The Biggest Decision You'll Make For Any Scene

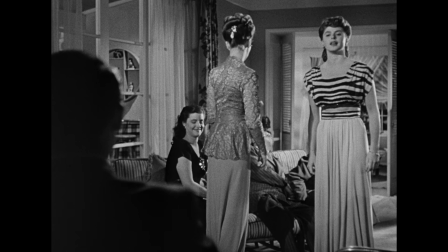In a story like Notorious, he tends to follow pretty tightly with the subjective perspective of the two main characters.
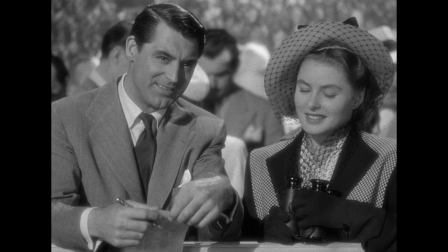We only really get information as they get information, and most of the scenes include one of those characters.
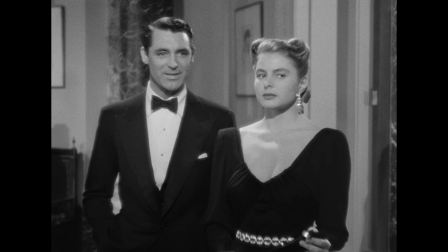But in this scene, they're trying to sneak away to a wine cellar at a party to gather some information, and they know that the champagne is going to run out at a certain point, which would lead to the servant getting more champagne from the wine cellar and their discovery.
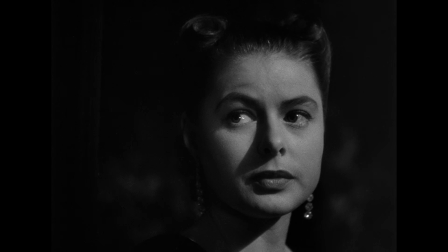Hitchcock could play this scene entirely in their subjective perspective, but he chooses to cut away to a more objective narrative perspective
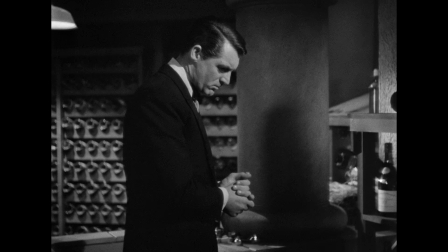momentarily just to clue the audience into what's happening with the champagne, just for the purpose of creating more suspense. Dramatic irony, or letting the audience in on a piece of information that one or more of the characters doesn't know, is essentially a manipulation of perspective. But again, there's no one right path here that's best.
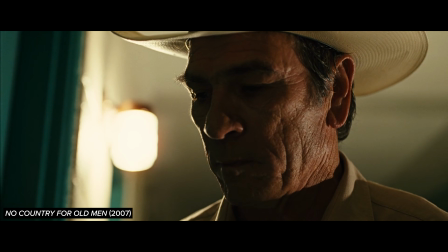Sometimes the scene is more suspenseful when we know that the character's enemy is hiding behind the wall. And sometimes the scene is more suspenseful if we stay tightly within that character's subjective experience and we're just as in the dark as they are. It's something that filmmakers kind of have to feel out, but if you're not even thinking about the perspective of the scene, you're going to miss this entirely. When it comes to narrative perspective,
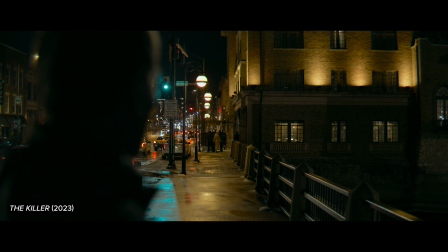whether or not the perspective is going to be more objective or subjective and when to switch between them is not the only thing you need to think about.
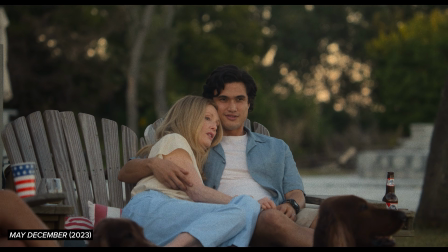If you're using a subjective perspective, which pretty much every film does to some degree,
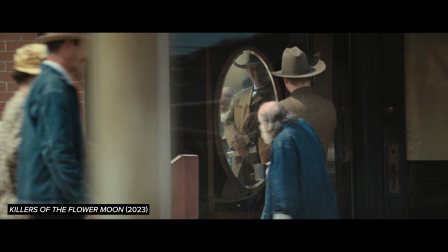one of the first considerations a writer needs to make is, what perspective am I going to tell this story from?
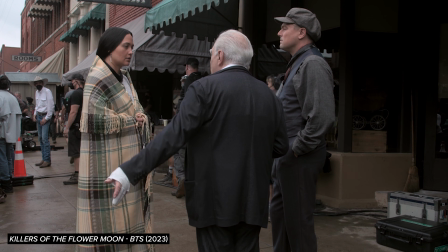Martin Scorsese was 2 years into working on the screenplay for Killers of the Flower Moon when Leonardo DiCaprio came to him and asked the question,
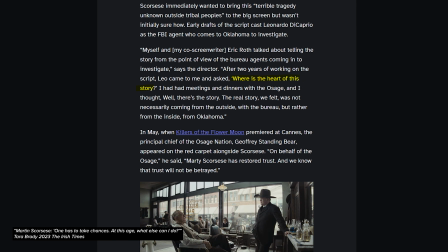what is the heart of this story? After some reflection, Scorsese realized that the heart of the story he was trying to tell really lay more with the Osage
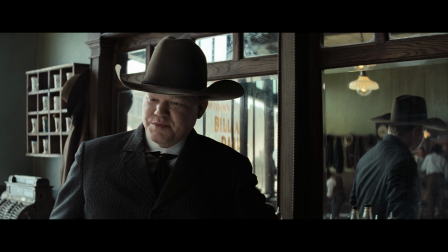tribe and less with the FBI agents investigating the crimes, which is what he had been focusing on so far. Realizing this, they rewrote the script to include more of the perspective of the Osage people.
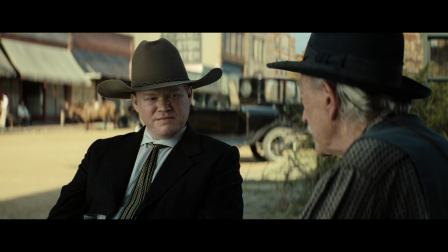The perspective of the men investigating the crime is a perspective we've seen time and time and time again in movies and TV. So making this change didn't just make the story more original and artistically compelling.
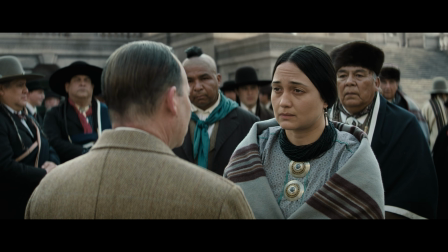I think it actually told the more important story by focusing on the perspective that recognizes the
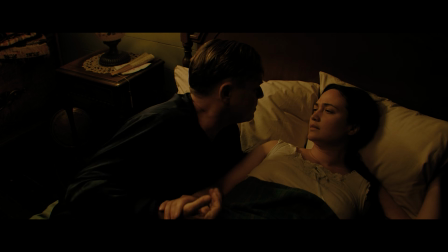experience of those most directly affected by these horrific serial killings. And this brings us to a very interesting consideration when it comes to perspective in film.
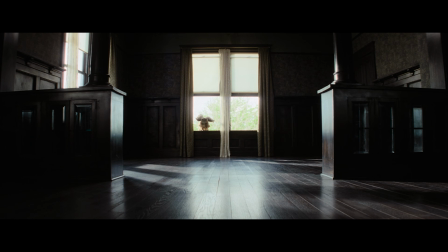Even though the script was rewritten to incorporate more of the Osage perspective,
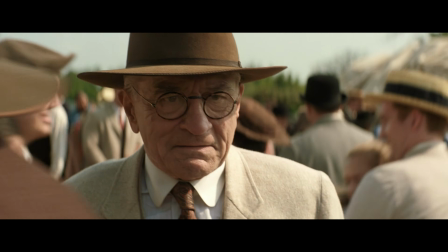technically the film still focuses more on the villains than the native perspective. And even if it had focused entirely on the native perspective, technically that native perspective would have been Martin Scorsese's depiction of his perception of that perspective, which would be different from that perspective being depicted by someone who themselves is within that perspective. Even though a film can depict more objective or subjective perspectives,
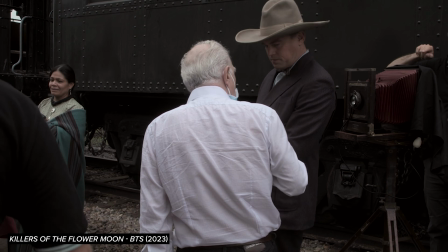technically both of those depictions are still from the perspective of the filmmaker themselves.
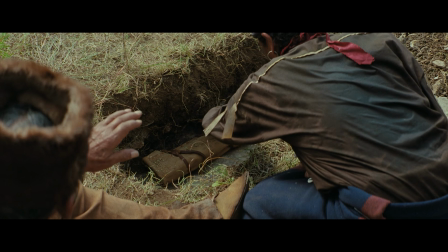Scorsese's trying to depict this perspective accurately by consulting with and including people from the Osage tribe in the filmmaking process. And I think it's great that he's including this perspective rather than excluding it. I'm not saying it's a bad movie because of this. It's one of my favorite movies of the year. I think it's just important and interesting to make this distinction between someone depicting another person's perspective and someone representing their own perspective. If you're interested in learning more about this, particularly as it relates to native perspectives or the Killers of the Flower Moon, I highly recommend Elias Gould's video about this on his channel, Native Media Theory. This is a big part of why representation is itself important, both in front of and behind the lens.